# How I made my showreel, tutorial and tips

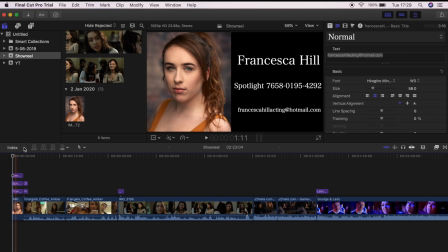A lot of showreels had this at the beginning, so that straight away the agents can see your headshot, and then I put my name, my spotlight pin, and my contact details here. Obviously, with your contact details, it can be agent. This obviously isn't my personal email, this is one I use for work.
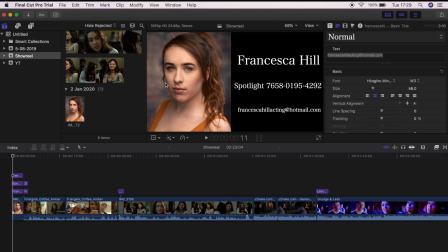So then straight away they know what you look like from your headshot and your basic information. As you can see, it's only 3 seconds before it goes on to the first clip, because you don't get very long in a showreel anyway, so you don't want it to take up too much time.
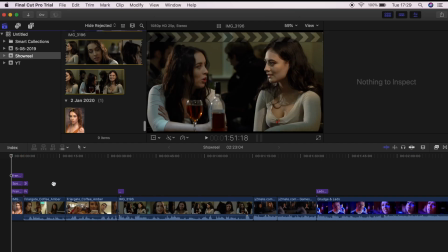The next thing I did was I pulled one of my clips into the timeline.
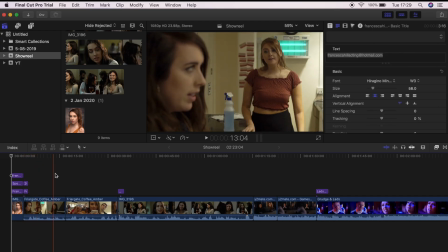Now, my first clip actually is 2 clips put together from the same thing.
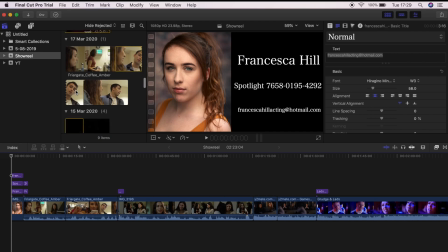The actual thing is quite a long scene, and a lot of it I'm not in as much, or as you can see here, half my face is cut out.
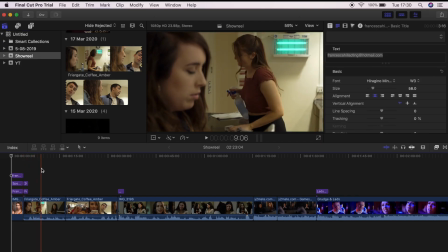So I just chose the 2 bits which I felt showed my face the most straight away, and my voice.
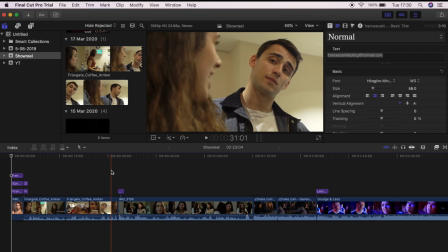So I cut it down so that it's only 30 seconds long before changing on to the next scene.
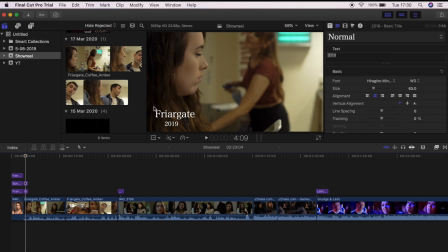Also here, I put a thing saying the name of the piece and the year that it was. Not everyone puts the year. I think it just looks nice so that agents know they're looking at you recently.
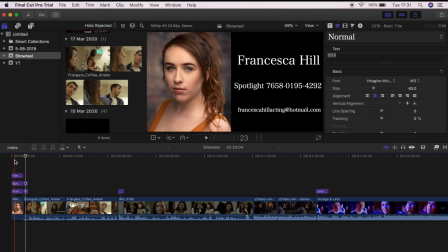I made sure that this was the same font and everything as this, just to give it that more professional look.
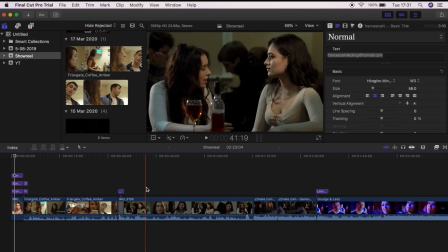So the next scene, in this one my hair's darker and I also have a middle parting, which is why I put it second, to show that actually this is more what I look like now compared to this, but it just shows a variety. Only a 30-second clip.
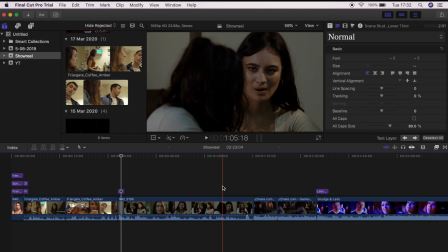Now if you only have a couple of scenes, you can do a minute of each, but for me,
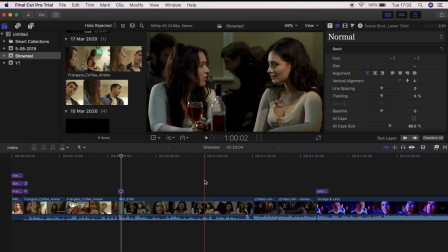because I had a few bits I wanted to show, I thought it was actually better that I did one and then another.
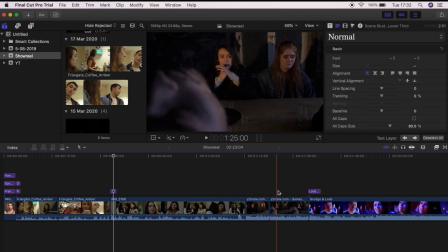The next scene I did, this is actually from a student film. It's very short and I wouldn't normally put it in, but as you can see, I'm much more upset.
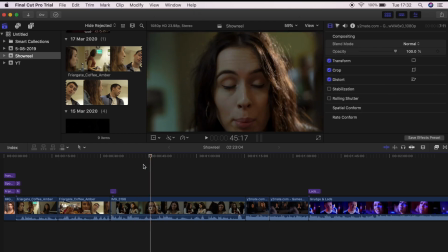I've got a different character compared to this one, and I just wanted to show that I can do different things.
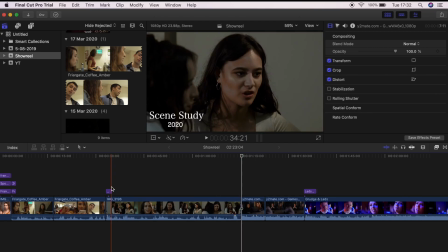Now, I haven't put the text in this one yet, so to put the text in, go to your titles here.
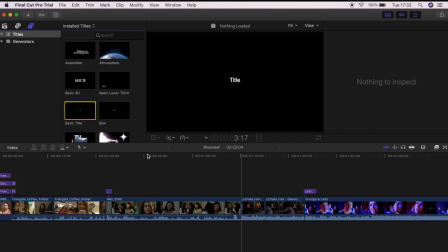I used this one, and I just drag it onto the timeline like this.
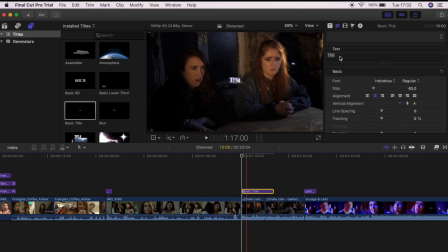I then double click and you can edit what you want here. So you put in the name of the piece.
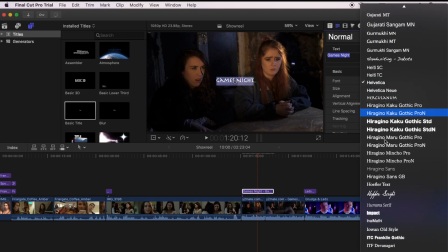All your fonts are here, so I just put the same that I've used everything else for.
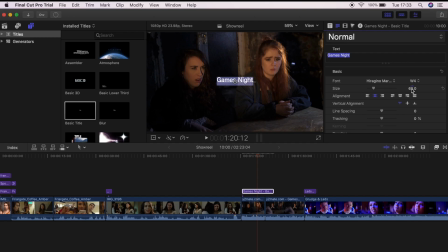And because I like things to be precise, I make sure that everything is also the same size.
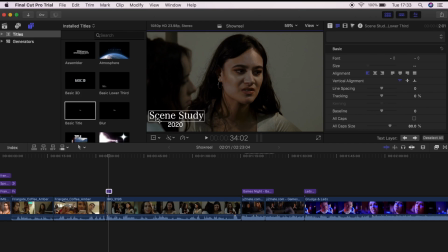So if you want to check what this one is, if you double click it, it comes up, this is the size.
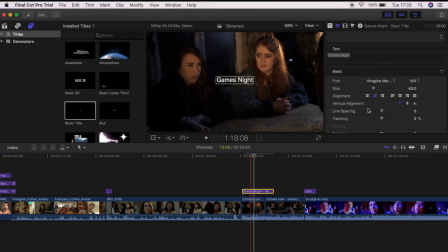So I just go like this and then change the size to the same and drag it to the bottom corner because you don't want it to take up too much space.
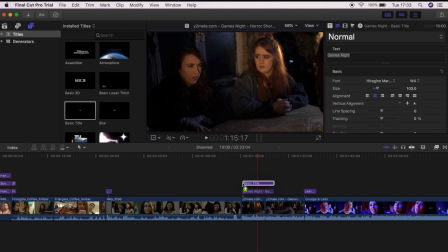I then do the same with the date.
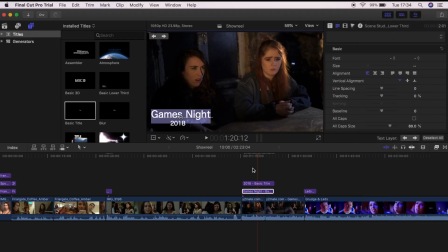There. Once that's done, you obviously don't want it to be in very long.
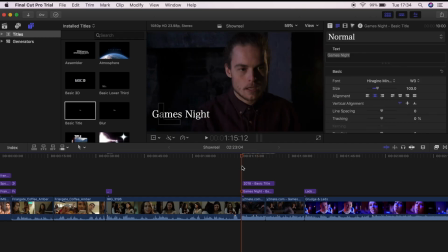Now you can zoom in on your timeline just to make sure it's neat, so it's starting at the beginning of the clip and then about 2 seconds, so I sort of go up the seconds.
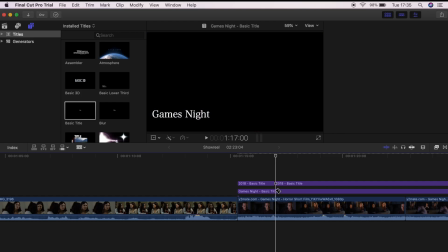Pressing B for blade, cut the piece like that and delete.
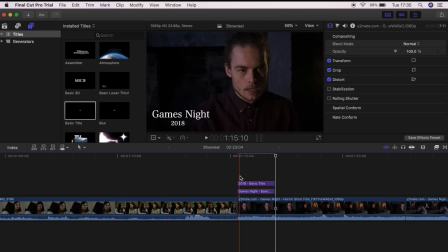So then you have your title, so it changes straight away and there's no messing about, it's just clean cut.
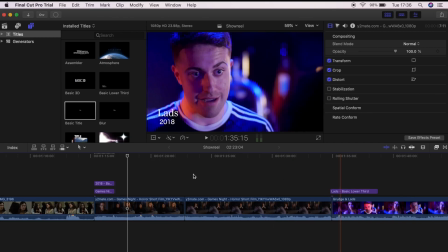You don't have to choose your order straight away.